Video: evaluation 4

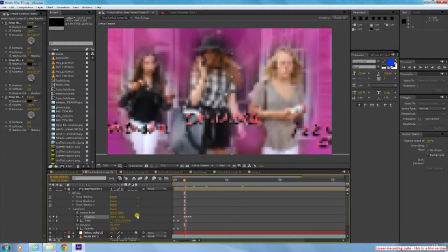It's not too noticeable, but when you look closely you can see the glow kind of shimmering a bit in the background, and it goes quite well with the sparkles coming down. We also added a drop shadow to each of the names and the kisses just to make them stand out a bit more.
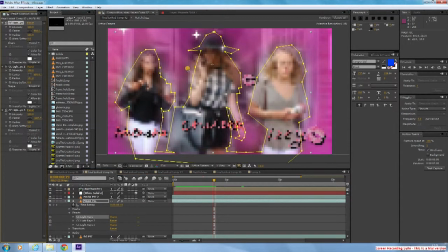Another thing we did with the names was keyframe how they came on. So we started off with them quite zoomed in, and then we ended them right on where they are so that it gives the effect of them being placed onto the screen, as you can see.
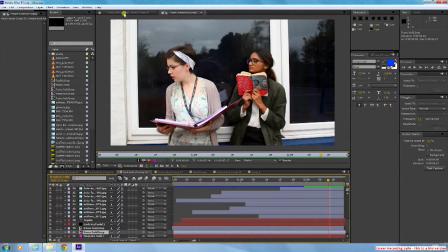So in the Nerds one, we did the same pink background.
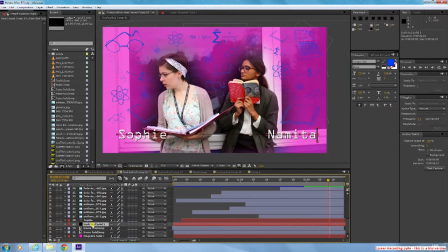We masked around them again. Same solid at the bottom layer. The first thing we did was set the black solid, which we used as kind of like the typing cursor. So as their names are being typed, there's that black rectangle flashing on and off the screen.
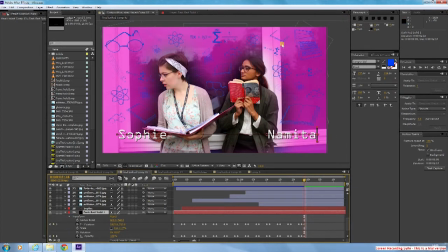To do that, there was a lot of keyframing involved. And we keyframed the opacity and the movement as well, so that it would flash on and off, but it also move across the screen to match with each letter.
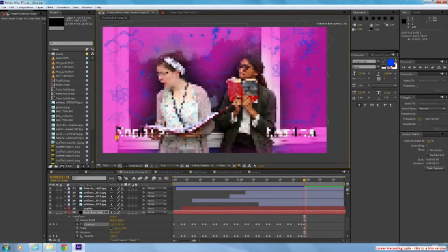And as I'll show you, we had to keyframe each letter to match each keyframe of the cursor, so that it would flash at a certain time when the letter was on or off, which took quite a while, but it was worth it in the end because it looked like it was actually being typed.
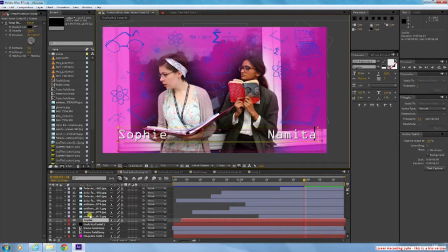So for the text, we just used a basic After Effects font. We just picked the most computerized one.
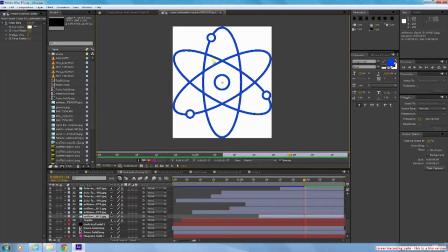And we think it works really well. We added a drop shadow to this as well because it makes it stand out.
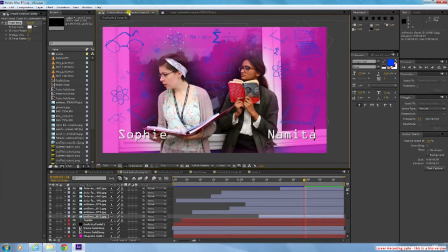So the next bit was adding the little animations like the nerd ones. We Google searched all of them. We just typed in like maths and science and books and glasses and stuff. And we had quite a few of them. We just duplicated them, changed the size and the orientation.
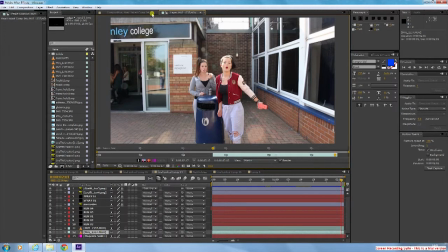So we messed around them and we added a graffiti background which just said chavs, which we put, I think it was a subtract effect on just to make it less visible. We also added black graffiti drips, which were just done by masking out on a black solid and then just adding it in,
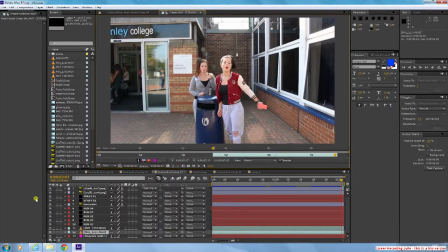and we keyframed the end position and start position so that it just moved down by itself.
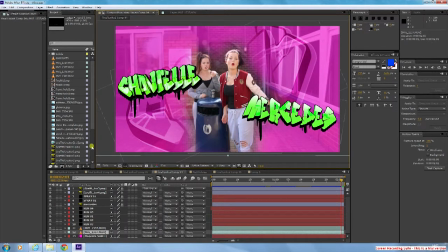The chav names were just, we just got them from a website, just customised the colour and the names. And then we added the smoke effect, which was done with the same CC particle world, but instead of diamonds,
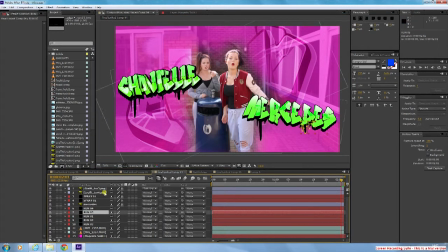we made it into black spheres, which once we added the colour in it and the transitions and everything and the
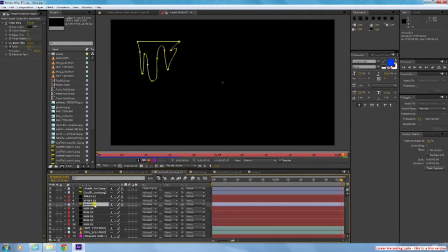gravity, it just looked like smoke coming in from the side.
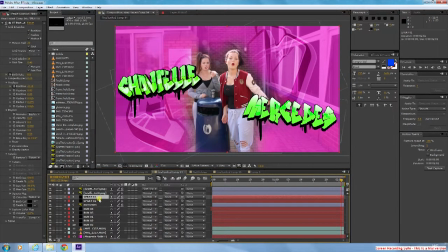We also used CC burn, which was used after they'd be graffitied on, so it looked like they'd just been painted on. For the last bit, for the titles, we used the same standard After Effects text, just normal, quite basic.
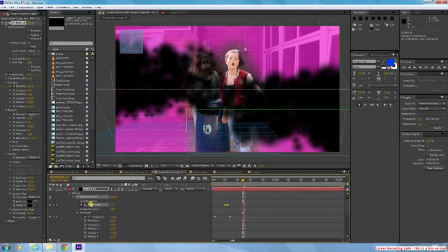We keyframed the start position, but we didn't have a frame hold on it because we didn't want the frame to be still. We wanted it to move. So we used quite a few effects on the stuck in the middle text.
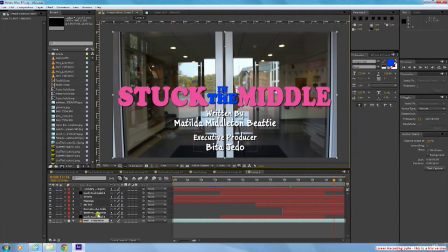We had them come in from each side of the frame, and we also added a bend to them so that it would kind of be like they're crashing into each other. And then we'd have in the middle coming in, so we needed to add a bulge and shift them back. So we'd shift stuck and middle back so that we'd have room for in there.